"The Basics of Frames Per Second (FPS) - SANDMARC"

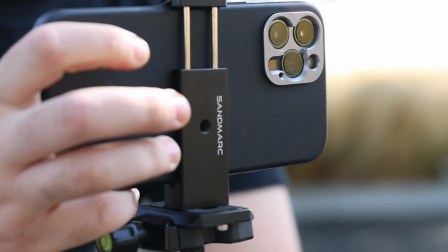[0:00]
Before jumping into creating videos, there's a few settings that you need to know. From shutter speed to shutter angle, to aperture and ISO,
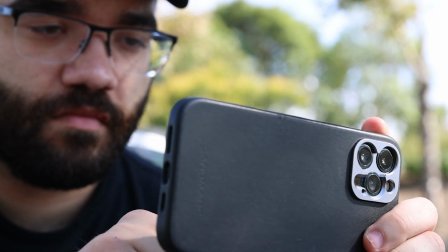[0:07]
the main setting we're going to be talking about in this video is frames per second, or FPS.
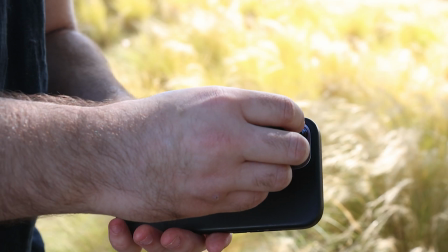[0:13]
What is it, and what FPS should I use to film in? Now, we're not going to go into a deep dive into what FPS you should use per scenario.
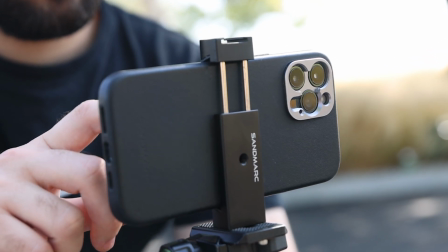[0:22]
However, we will be going over the basics in this video to get you going.
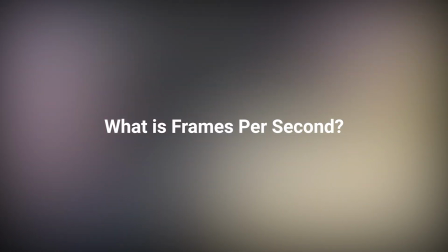[0:26]
Before we start, let's answer the question, what is frames per second?
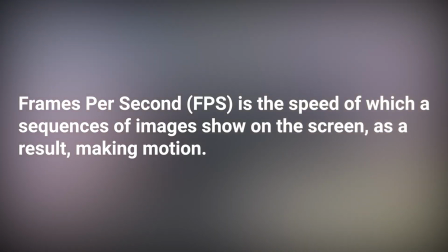[0:30]
In short, FPS is the speed of which a sequence of images show on the screen, as a result, making motion.
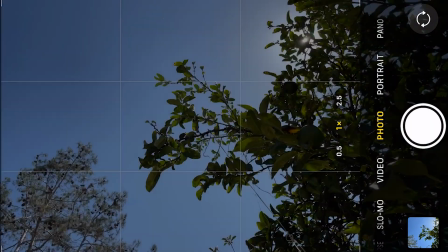[0:37]
Video is simply a lot of stills put together in order to record and play back movement.
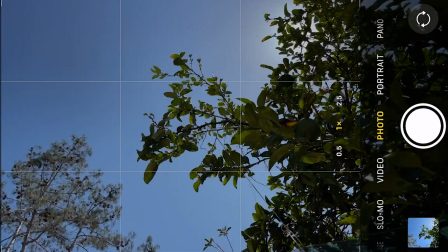[0:42]
The higher the FPS, the more images the camera captures. The lower the FPS, the less images. The most common FPS setting most people use is 24 frames per second.
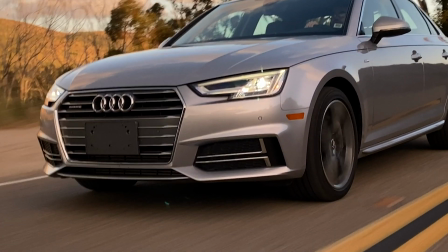[0:52]
This is because at this rate, this is the most natural looking to the human eye when it comes to motion blur.
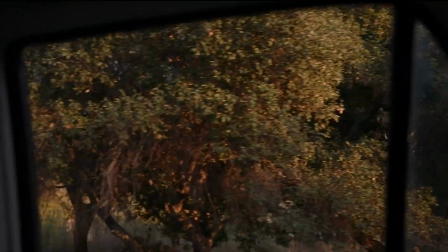[0:57]
Why is motion blur so important? Well, it's one of the few things we can physically see that differentiates whether something looks realistic.
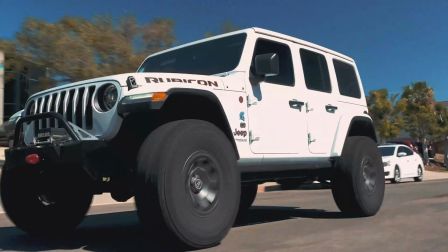[1:04]
At 24 FPS, the motion blur is similar to how we see it in real life.
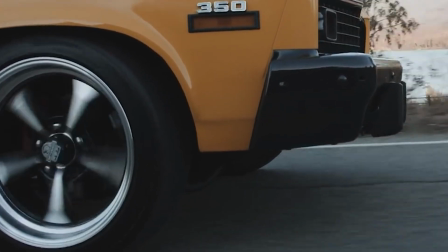[1:09]
It's natural, which is why this is the most common frame rate most people choose to shoot at.
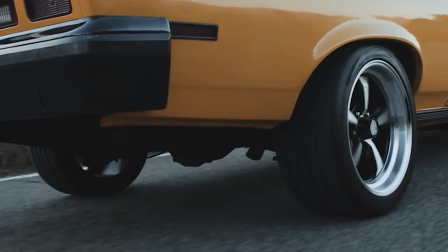[1:14]
However, there are instances where you would want to shoot at a higher frame rate, such as 60 FPS, in order to smooth out the motion.
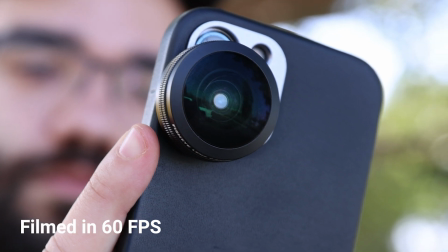[1:21]
Now, if you want to shoot in slow motion, you would want to shoot at a higher frame rate, such as 60 FPS, 100 FPS, and above.
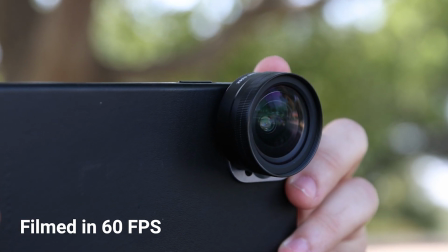[1:29]
Playing back footage filmed at 120 FPS on a standard 24 FPS timeline would produce a smooth and slow motion shot.
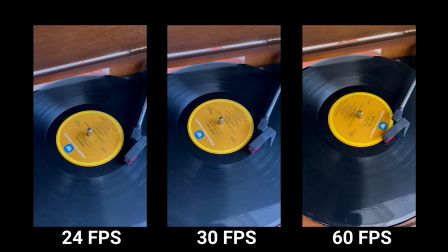[1:37]
Now, let's see the difference between the frame rates in action. Let's start off by comparing 24 FPS, 30 FPS, and 60 FPS.
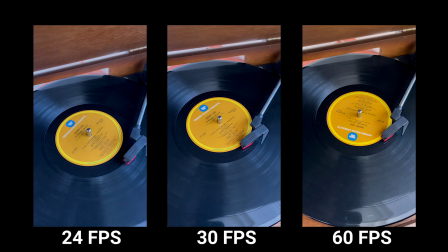[1:45]
As you can see, 24 FPS has a more natural look. At 30 FPS, it still looks natural and a bit smoother, while 60 FPS is smoother, but a little less natural.
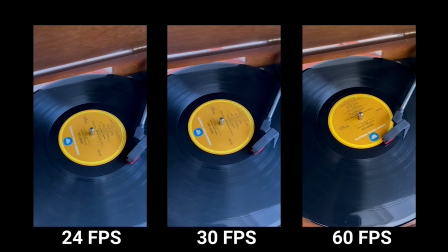[1:56]
Now, let's slow down each clip so they're in similar speeds.
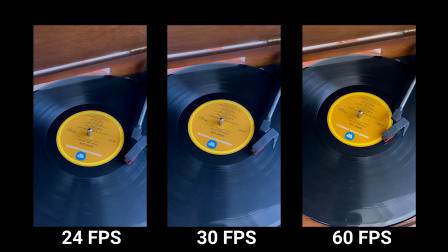[1:59]
For this test, we're slowing down the 24 FPS and 30 FPS footage to somewhat match the speed of the 60 FPS footage converted to the 24 FPS timeline to show why it's important to film at a higher frame rate to show slow motion.
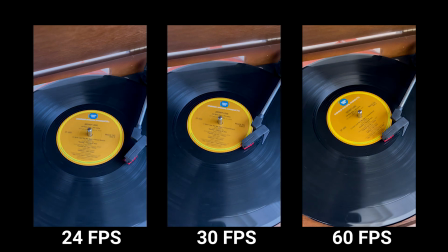[2:13]
From the start, you can see that 24 FPS and 30 FPS is a little bit choppy, even though it's filmed at a similar setting. At 60 FPS, it's a smooth slow motion shot. Again, this is because there are more frames to play back at a higher frame rate, which makes it perfect for slow motion.
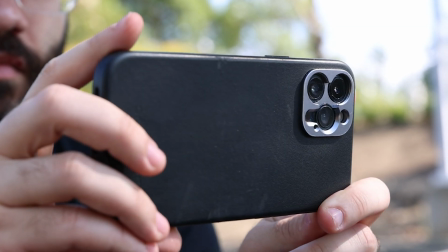[2:30]
At the end of the day, the FPS setting is totally up to the creative. Different rates really depends on what you're trying to capture.
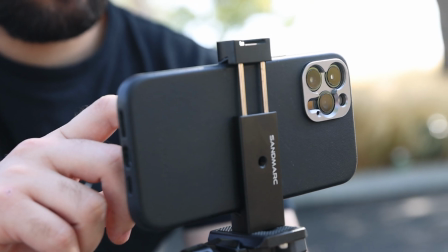[2:37]
Again, this is just a basic explanation of what FPS is and the difference of each setting.
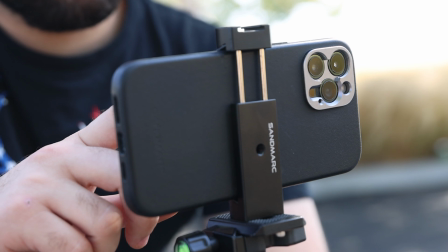[2:42]
If you like this video, hit that like button and subscribe for more videos. See you in the next one.